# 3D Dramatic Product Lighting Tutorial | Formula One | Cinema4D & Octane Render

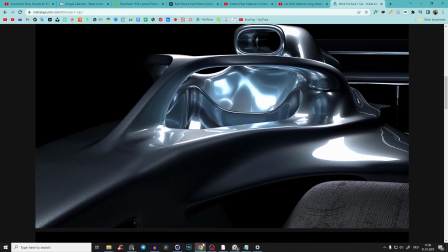0s
Hey guys, very quick tutorial today. Yeah, I just have like here some work I did in the past from like a F1 car, and yeah,
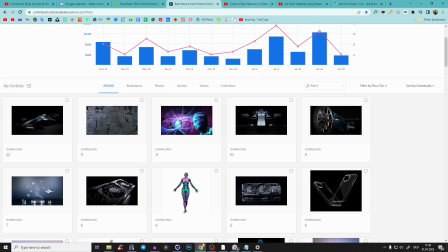8s
it's just selling very good on my stock site, and I just thought that I just show you like the lighting process,
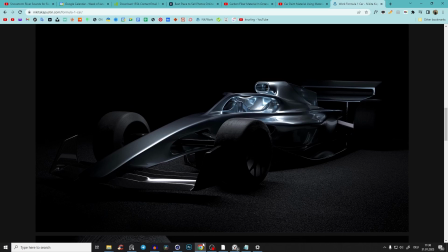14s
because yeah, I think that looks really cool, and it's also like very easy, very fast, and yeah, you can just practice.
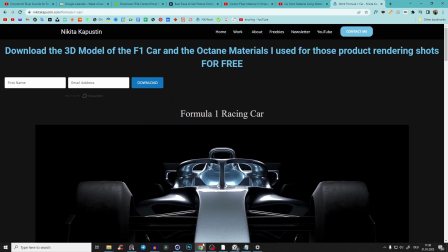21s
And of course you can download here, I put a link in the description, like the 3D model of the racing car.
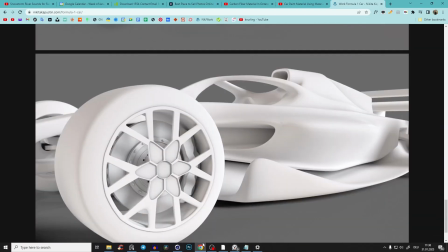27s
It was just like a little practice, so yeah, you don't have like all of the crazy details, but yeah, you can use that as you want.
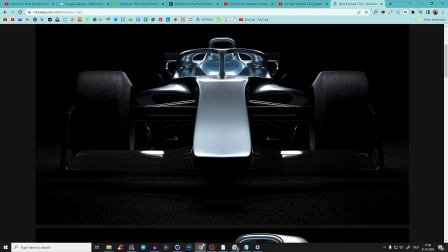34s
And also I will put the Octane material here and the car paint material, and yeah,
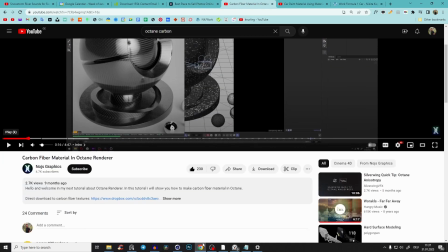39s
I'm not doing a tutorial on that because there is already like a very good tutorial from Norges graphics and also like the car paint,
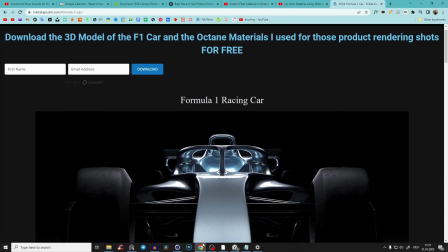47s
so I also link that in the description, so check it out. I just use my materials, and so you can completely follow along.
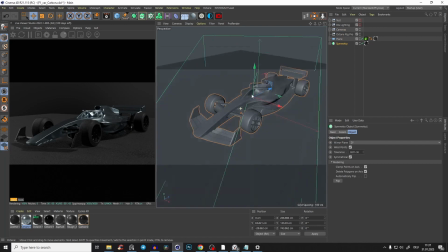55s
So let's dive right into that. So here we have our F1 car, and yeah, just place it at a plane.
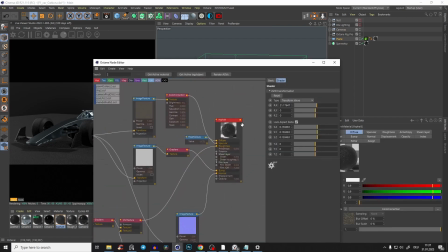63s
Give the plane just a very basic like asphalt texture.
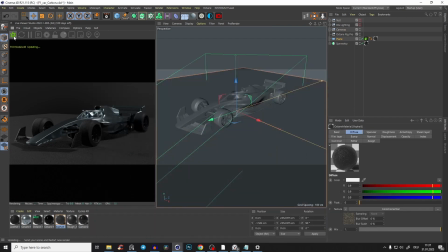68s
Yeah, it's nothing special. Yeah, we have no lighting obviously right now, and yeah, it's just like super basic, because yeah, everything will be dark in a second.
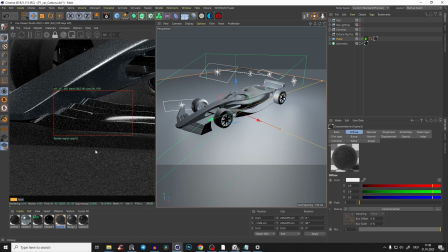77s
And also here you can see like the carbon fiber material, and yeah, it just looks absolutely beautiful.
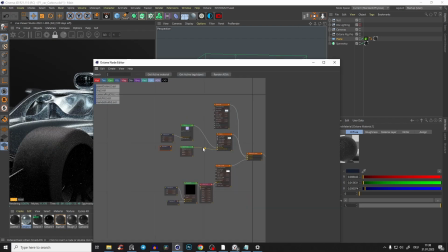83s
And also like the car paint material. So yeah, you will get it, as I said, as a download, or you can use your own materials.
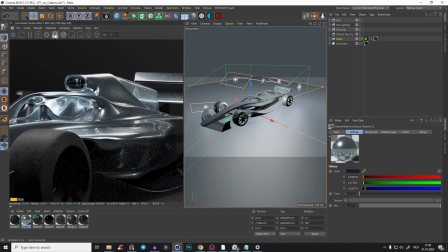92s
But in this tutorial we will focus on the lighting.
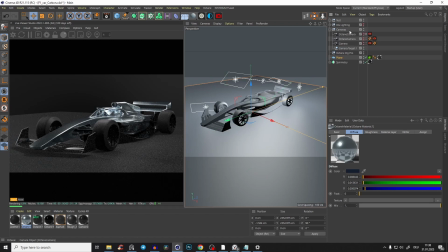95s
So again, we disable the camera here, disable the lighting.
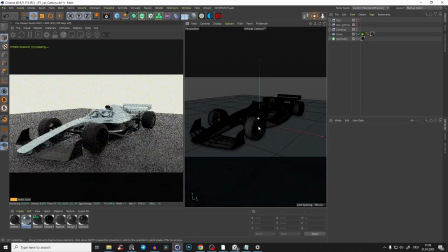101s
Okay, so we deleted the HDR environment, and then you have something like that.
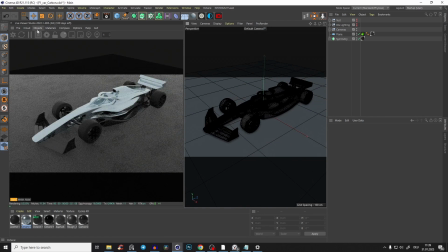106s
And yeah, so let's create first of all an HDR environment,
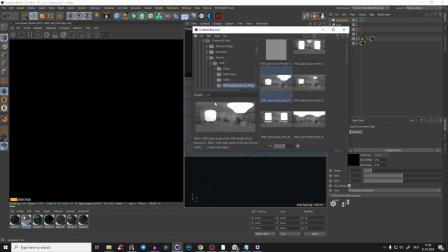111s
and just put like any HDR environment inside,
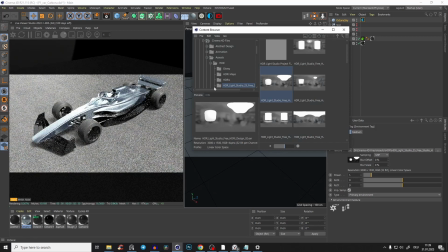115s
because we won't need it later, but yeah, just for the camera settings.
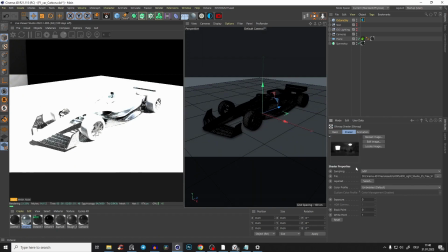121s
And if it looks something like that, just if it's too overblown, just click on the HDR environment, and color profile should be linear.
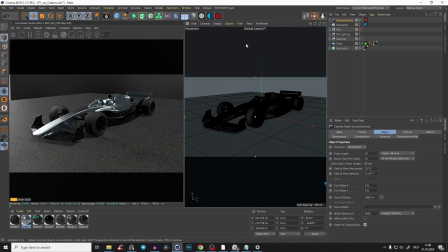130s
Perfect. And now we just create an Octane camera.
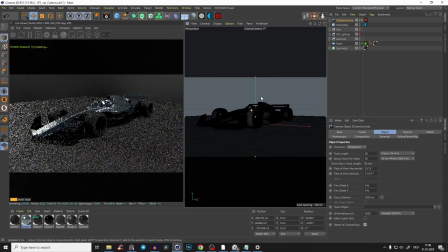133s
We go into the camera, and yeah, then of course you can play like with a lot of different perspectives.
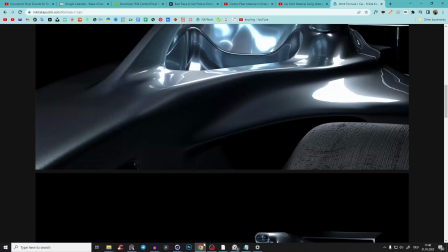141s
For example, yeah, if you go here and if we check like this straight shot, you see like this one, it looks,
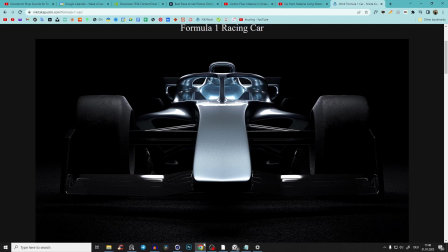149s
yeah, like the proportions, they look like very straight and nothing is like distorted.
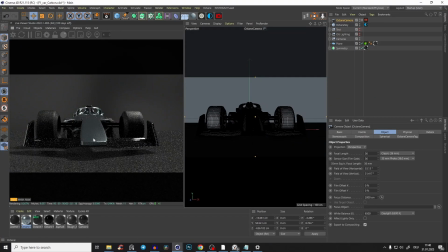155s
And if you go here, you see like the nose is like extremely in the front, and like the cockpit is like very far away, and it just doesn't look good. And also if you go back, you see it's because the focal length. So we just have like always just put a very high focal length.
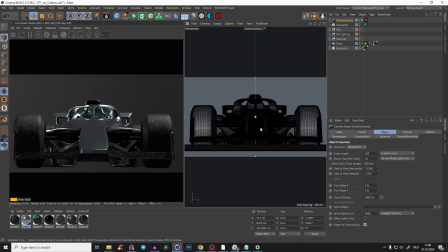173s
Yeah, so something maybe like 200. And yeah, you see, oh yeah, man, that looks already so much cooler, because everything looks like very flat, and like the proportions, and I don't know, I just like that kind of look.
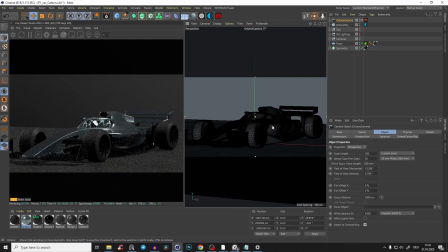189s
But yeah, we will just create something like that. But in that example, I want a little bit of depth, so we just try like 75, because like I want just to emphasize a little bit like here of the front of the car.
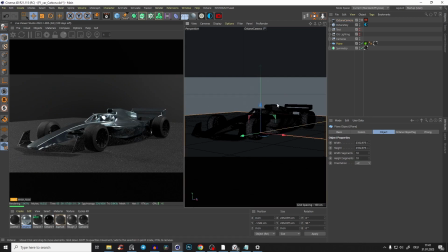207s
It's not so important that our plane is ending there, because we won't see it, because we will do like a dramatic kind of stuff. But something like that. So just find an interesting camera angle, and then again, like always, I press F2.
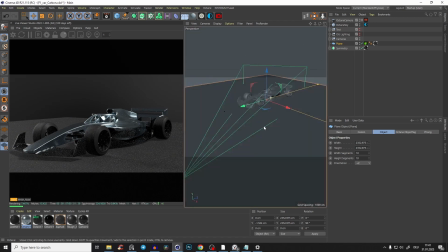223s
I go here to cameras and just into the perspective mode, so I can navigate here in the viewport.
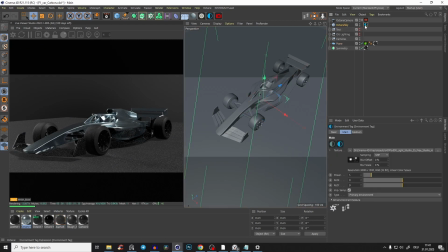230s
And perfect. So we can go to our Octane sky tag, bring it to 0.
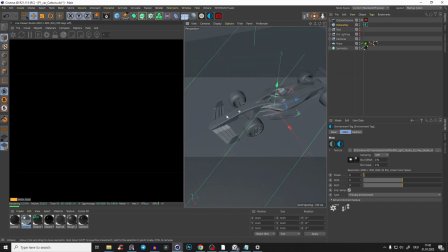236s
And first of all, I just want to create some light here in the front. So I am using like mostly just null objects.